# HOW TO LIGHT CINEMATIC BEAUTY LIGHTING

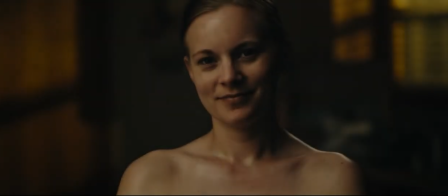0s
What's good guys, it's your boy Emanuel.
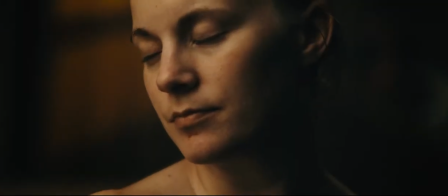4s
Man, today I am super excited to be talking about this cinematography breakdown with you guys.
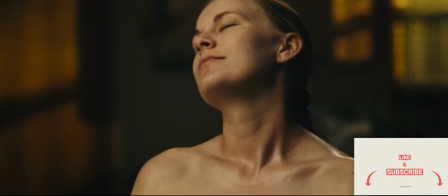10s
Today I'm just going to touch on a little bit on how I was able to light this particular scene,
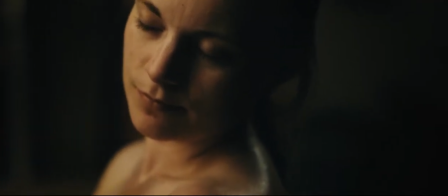15s
some of the thought processes that were going through my head, and just some of the techniques that I used to get this particular look.
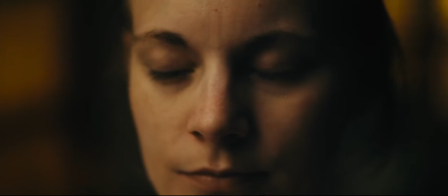24s
Unfortunately, today you guys ain't going to see my beautiful face. So this is just going to be a voiceover breakdown.
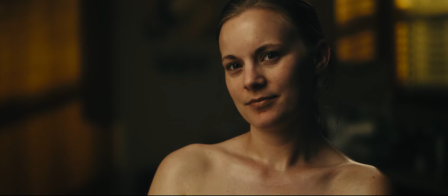30s
Without further ado, let's just get right into it.
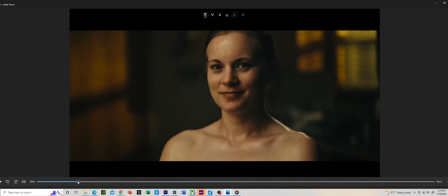34s
So the first things that we're going to talk about before we even talk about any light is composition. And just to go through it very briefly, a couple of things that I did in terms of my composition was I used the rule of thirds. and before this I wanted to
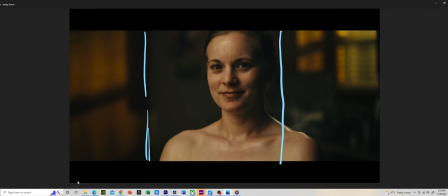50s
place my subject just slightly in the center but slightly to the right and have her look in this way so that way it acts as you know her eye line can act as a leading line to just
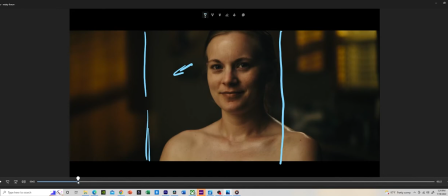69s
make you kind of focus your eyes on there and then with this pattern which I'm not gonna lie was accidental that also helped to create my line of reference right there i also one thing i also did in terms of composition
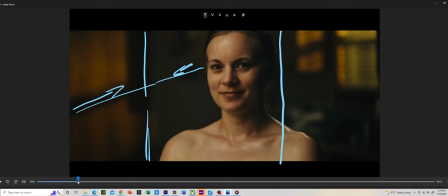85s
was i shot into the l of the room which is slightly behind her head and that just makes or even helps the um scene to look more three-dimensional now let's focus on the lighting and some of the lights
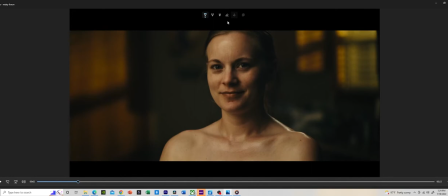101s
that i used to get this particular look so the first section we're going to talk about is a section right here and this section right here i had two lights to light the windows one light was coming from the left side and one light was coming from the right side the light on
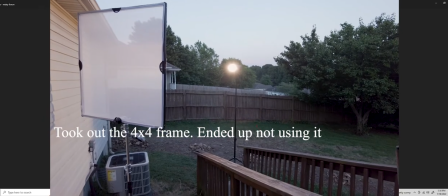120s
the left side that i used to light this particular part of this window was just a
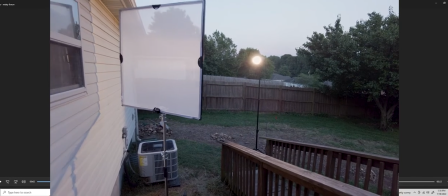126s
Godox SLW 120 with a CTO gel in front of it just simple
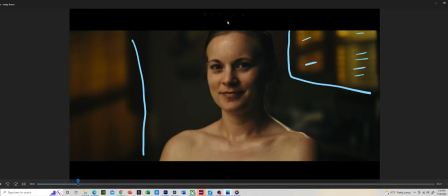132s
and then the light that I used to light this part of the window and also which was responsible for this pattern was a Klaur
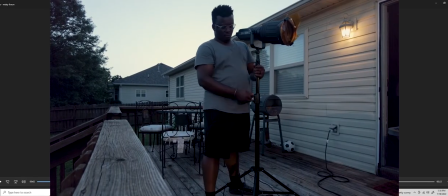144s
Lumimax 300 watt with the Fresnel lens attachment and I had a
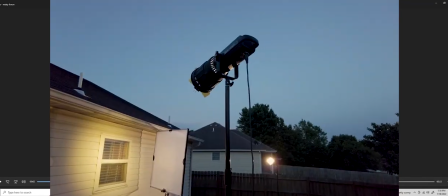149s
CTS straw in front of it that was responsible for getting these pretty cool patterns
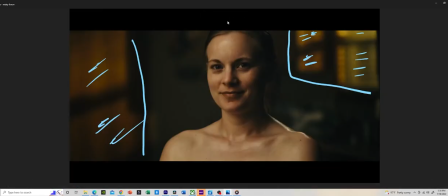154s
um and right here which i am very proud of so that's pretty much it on the lights we use outside just very simple straightforward all right so now that we're done talking about the lights that i use to light up the windows let's talk about my key light for my key light i knew i wanted
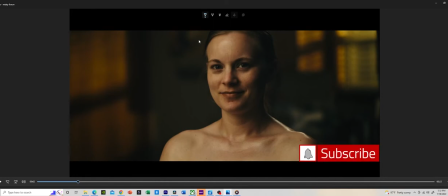173s
a soft warm look and um for the technique that i used to get that look was I use a technique called book lighting.
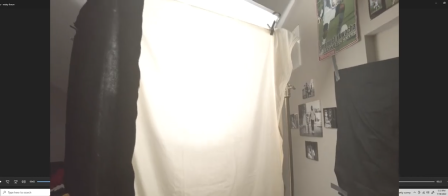181s
So for me in this particular situation,
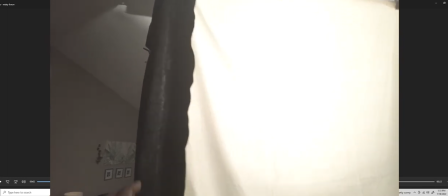184s
I had my fours of 500 at a hundred percent intensity with a CTS straw in front of it.
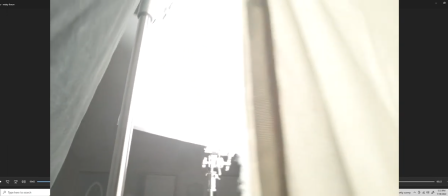193s
I bounced that onto a four by four beadboard. And then I further diffused it with an eight by eight double layered unbleased muslin.